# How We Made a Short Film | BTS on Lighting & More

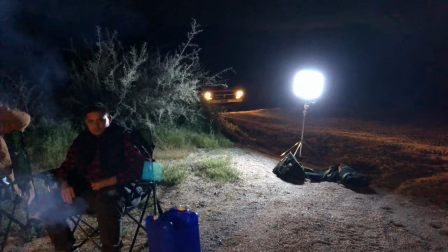0:02 Creepy truck driving through our campsite. Creepy truck.
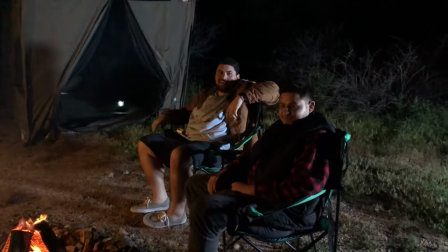0:09 There's definitely a body in there. That's creepy dude.
Hey filmmakers, today we're gonna take a behind the scenes look at a recent short film we shot, Mr. Cuddles, from the Andiac's short film challenge. I'm gonna break down how he lit it, how he shot it, and everything like that. So I hope you learned something from this behind the scenes look that you can use on a future project yourself. The minimum requirements for it were that you had two characters and you had to have a teddy bear as a main prop. Once I had the script all written up it was time to start pre-lighting and really determining how this thing was going to look.
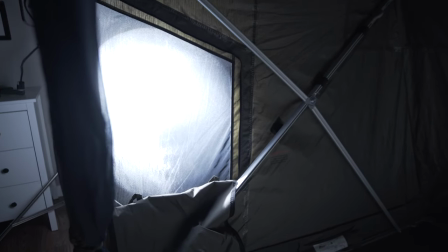0:47 Lighting a tent is a lot more difficult to do than you think because it's not like you have walls and things like that.
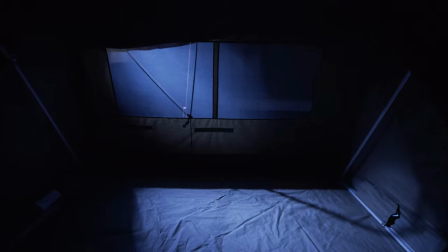0:55 You can see right through most tents if you have lights shining on them. So I set it up in my living room and then I started playing with the light.
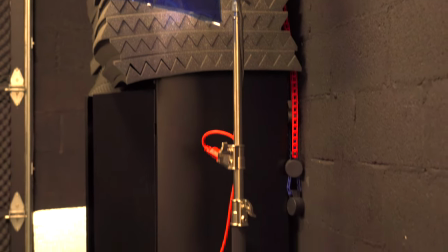1:03 For this I used my ETC Source 4 light which is 750 watts.
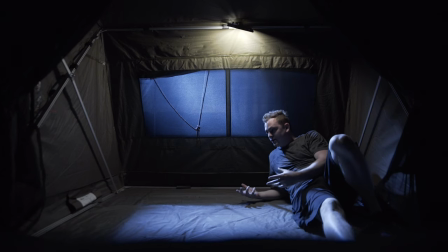1:09 I decided to put it behind our characters and use it as a backlight and of course I wanted it to look like moonlight.
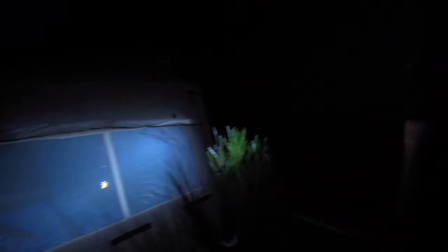1:15 So I put double CTB on there so it came off really nice and cool and blue like you often see moonlight in films.
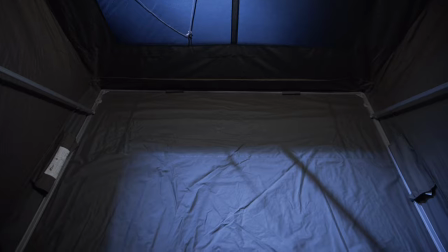1:22 Pre-lighting is so essential because when I got on set I already knew exactly where I was going to put all my lights and how everything was going to look and I knew that it was already going to look pretty good. Otherwise I would have wasted so much time on set maybe a few hours just experimenting until I got the lighting looking right.
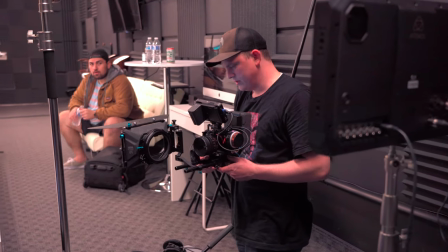1:41 The camera we used for the whole shoot was my Sony A7S and I had it running into an
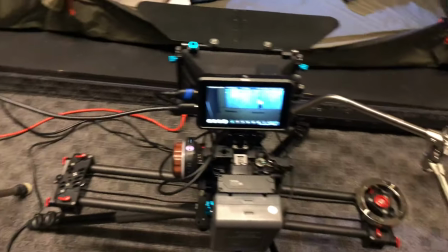1:46 Atomos Ninja V and then also into an Atomos Shogun.
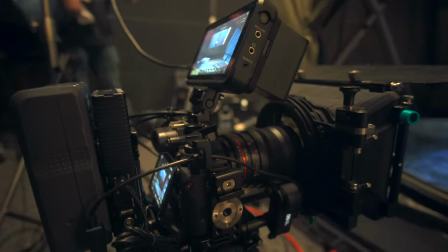1:51 So that allowed us to record in full 4k 422 HQ the best quality that I can get out of the a7s once
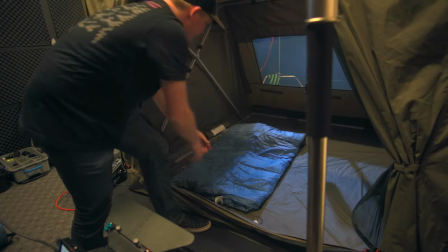1:58 we were set up inside the studio and i was looking at that back window i noticed that it just didn't look quite right i really wanted to match it to the
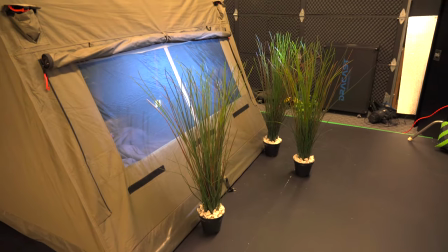2:06 environment so we threw some fake plants in the background of the window to really help break up that window add some texture and make it look a little bit more like we're in the middle of the desert so i already knew that i wanted a nice warm lamp in there so i grabbed
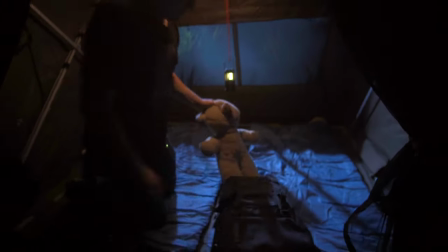2:20 my led light that i actually take with me camping but it's a cool daylight balance led so i actually just grabbed some ctb cut out that gel
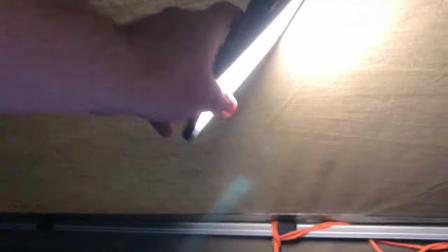2:28 and then just taped it around the lantern i grabbed another small led light panel put it on a c stand and had it booming through the
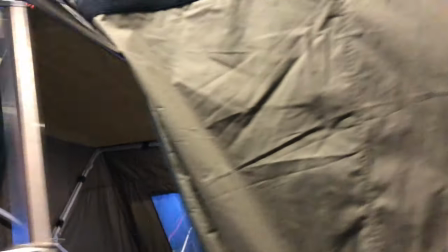2:36 tent coming down over the top and just actually shining pretty much straight down for our wide angle shot we used the rokinon cine ds
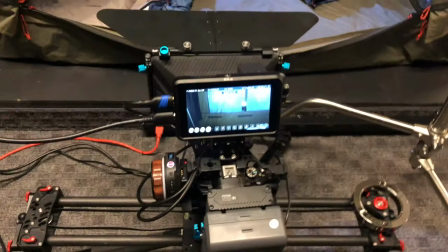2:44 24 millimeter lens and we're shooting at about f 2.8 and we used all rokinons for this shoot so that they would match up perfectly because they have the same colors and coatings and everything like that so they don't look different when you're using all different brands and types of lenses throughout your shoot
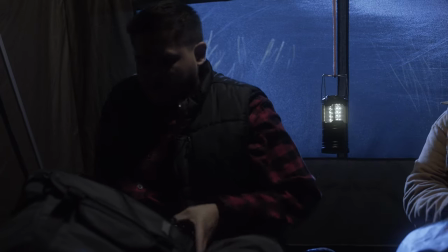3:00 inside the tent we also shot close-ups of each of the characters so we switched over to the rokin on 50 millimeter lens and picked up all those
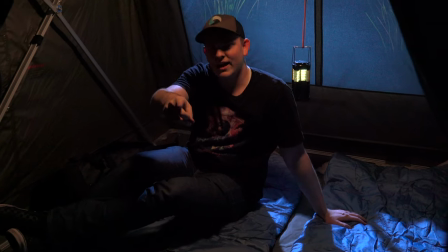3:08 shots i want you to get the impression that like you are a bad a and you're like dude what the freak but then you roll over and you got this
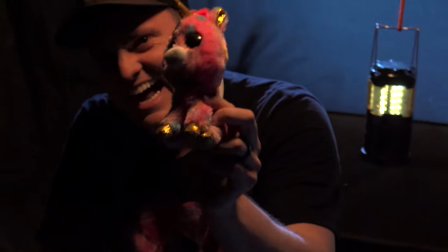3:17 and you're like oh like it's this tiny little freaking unicorn
it's like what the freak now to capture all the audio for this we had my friend caleb running the boom and also shooting all the behind the scenes footage you see in this so huge thanks to him now the microphone that we were using was the rode ntg2 and i think it sounded
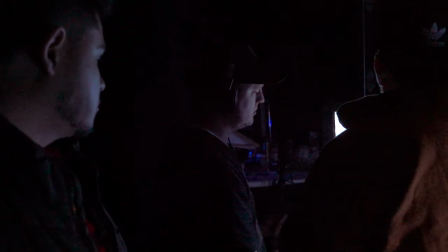3:38 really nice yo yo yo check check check check check check mic check we ran the microphone directly into the sumo because it just saves so much time in post-production if you don't have to do all that audio syncing. So in the middle of shooting we ran into a little hiccup and my v-mount battery had kind of slipped off the plate so my camera turned off. All of my settings were completely messed up and I didn't realize what had happened. Just something changed.
Why isn't it sharp at all? Yeah I don't know. See what I'm saying? Like it's like really bad.